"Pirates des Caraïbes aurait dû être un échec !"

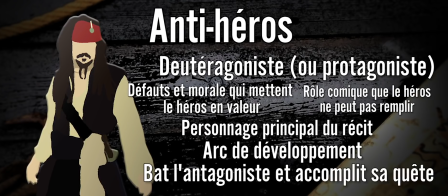20:44 Il se retrouve donc à avoir son propre arc dans lequel il affronte et tue l'antagoniste, puis obtient son but initial, redevenir capitaine du Pearl. Chacun de ces personnages est une réinvention des archétypes classiques pour une audience moderne. Et en tant qu'auteur, j'aimerais bien dire que c'est le dur travail des scénaristes qui en est la source, mais dans le cas de Pirates des Caraïbes, ce serait faux. Les personnages ont énormément évolué lors des tournages sous la volonté des acteurs. Le style de rocker de Jack Sparrow et ses dents en or sont des choix personnels de Johnny Depp qui lui ont presque valu de perdre le rôle. A cause de ça, les scénaristes étaient présents durant tout le tournage pour réécrire des scènes et surtout des dialogues afin qu'ils collent mieux aux personnages tels que les acteurs les imaginaient. Mais du coup, cette façon d'écrire sur mesure, au dernier moment, avec les acteurs et le réalisateur, nous a permis d'avoir une masterclass en introduction de personnages. Les premières impressions sont cruciales en fiction. On a besoin de rencontrer chaque personnage avant de se lancer dans l'intrigue. Le problème, c'est que le temps passé sur de l'exposition de personnages, c'est du temps perdu pour le reste de l'histoire, surtout au cinéma. Le plus vite on peut présenter un personnage de la façon la plus complète, le mieux ce sera. Et c'est tout un art ! Pirates des Caraïbes nous montre comment faire ça avec brio, en s'assurant qu'aucun détail ne soit superflu. Et ça ne se voit nulle part mieux que dans la première scène du capitaine Jack Sparrow. J'en ai déjà parlé sur la chaîne, mais cette scène est une merveille d'introduction de personnages, et elle mérite une analyse plus détaillée.
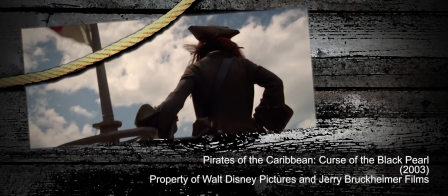21:50 On commence par un travingue qui nous montre Jack perché fièrement sur son mât, observant sa destination, nous montrant ce personnage dans son élément à bord d'un bateau.
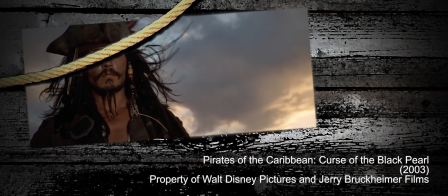21:57 Ensuite, un gros plan en contre-plongée nous fait découvrir son visage, glorifié par l'angle de vue qui nous indique que l'on a affaire à un personnage plus grand que nature.
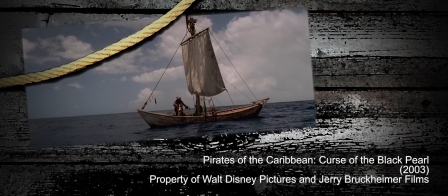22:04 Mais soudain, il remarque quelque chose à ses pieds et descend du mât. On coupe alors à un plan large qui nous révèle qu'il est sur une toute petite embarcation qui prend l'eau.
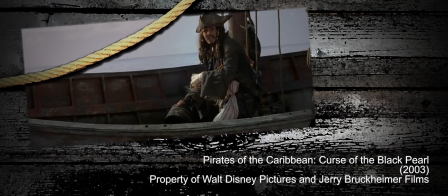22:10 Ce n'est pas un héros épique classique et il a un aspect drôle et même pitoyable. Mais il remarque alors les corps de pirates pendus, ce qui le fait arrêter d'évacuer l'eau pour leur rendre hommage.
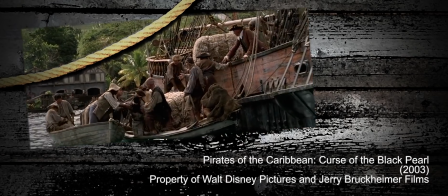22:18 Jack est un pirate et il est fier de l'être. Ensuite on change sur son point de vue alors qu'il entre dans le port. Tous les marins se retournent pour le regarder, c'est un personnage qui attire l'attention.
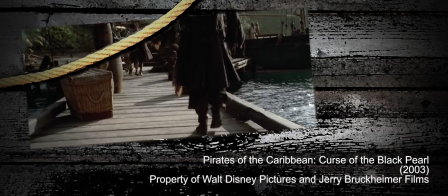22:26 Puis on voit son bateau couler en s'approchant du quai, mais Jack en descend l'air de rien au tout dernier moment. Ce personnage s'est improvisé ou bien tout prévoir quand il s'agit de se sortir d'une situation épineuse.
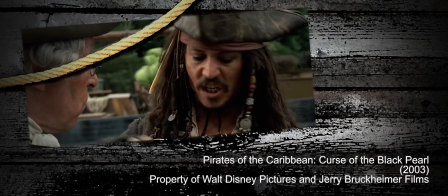22:35 Ensuite quand l'officier des quais lui demande de payer un shilling et de donner son nom, Jack lui en donne 3 pour acheter son silence, juste avant de voler sa bourse.
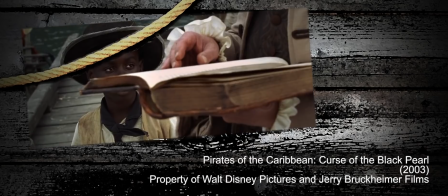22:41 Il sait manipuler les gens et n'a pas de scrupules à mentir et voler pour son propre intérêt. En une scène, vous savez tout ce qu'il y a à savoir sur la personnalité de Jack.
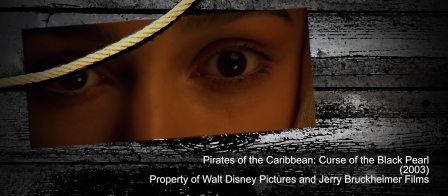22:48 Et si là on a un exemple parfait, les autres personnages ne sont pas en reste. Dans la première scène d'Elisabeth adulte, elle se réveille en retard, ce qui nous montre qu'elle ne correspond pas aux attentes d'une jeune fille de bonne société.
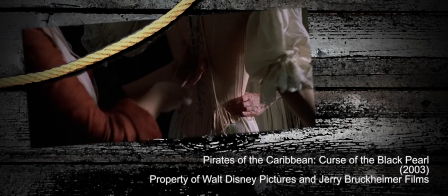22:57 Puis elle observe le médaillon, dévoilant son obsession pour la piraterie. Ensuite, son père entre et l'a force à enfiler un corset, symbolisant très littéralement le fait que la vie d'aristocrate l'étouffe et l'emprisonne.
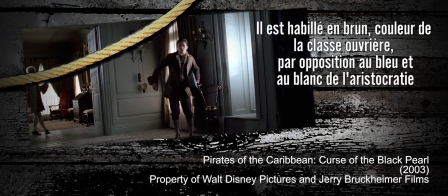23:06 Quand on voit Will adulte pour la première fois, ses vêtements le détachent complètement du décor et des autres personnages,
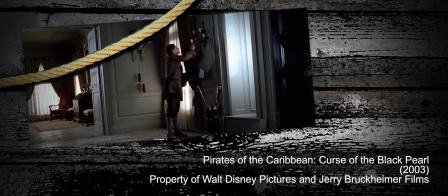23:10 et il casse accidentellement un chandelier, ce qui nous montre qu'il n'appartient pas vraiment au monde dans lequel il essaye de vivre.
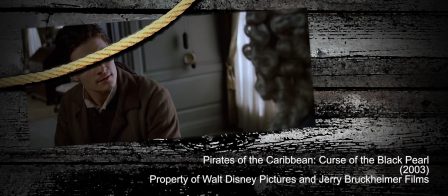23:15 Quand le père d'Elisabeth félicite son maître pour l'épée qu'il a forgée lui-même, on voit que cette société ne le traite pas à sa juste valeur.
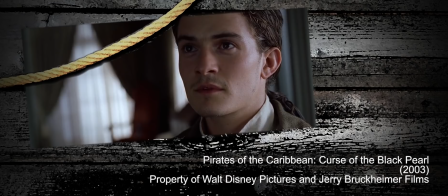23:21 Puis, quand Elisabeth arrive, en un regard et quelques répliques, on comprend qu'il l'aime éperdument, mais que leur différence sociale l'empêche de lui avouer. Le film n'a pas besoin de plus que ça pour présenter ses personnages, et ça lui permet de conserver une allure et un rythme digne d'une aventure épique. Même quand il doit nous servir de l'exposition, il ne la gâche pas. Prenez la scène où les gardes discutent du Pearl avec Jack pour bien nous faire comprendre qu'il s'agit d'un vaisseau pirate maudit. Elle permet aux gardes de savoir que Jack est lié au Pearl, information qui mène Will à le libérer. Il y a encore plein d'autres trucs dont je pourrais parler qui expliquent le succès de ce film, notamment la musique incroyable dans The Simmer, mais je pense qu'on a couvert le principal. Pirate des Caraïbes a su réutiliser les forces du genre et ajouter une bonne dose de ce qu'attendait les spectateurs modernes, le tout avec des personnages intéressants qui nous sont présentés avec brio et une volonté de dépasser toutes les limites pour nous offrir un spectacle époustouflant. En tout cas, une chose est sûre, c'est qu'après avoir vu ce film, on n'a qu'une envie, c'est prendre la mer, voguer vers l'horizon et partir en quête d'un nouveau trésor. Ou d'un nouveau film.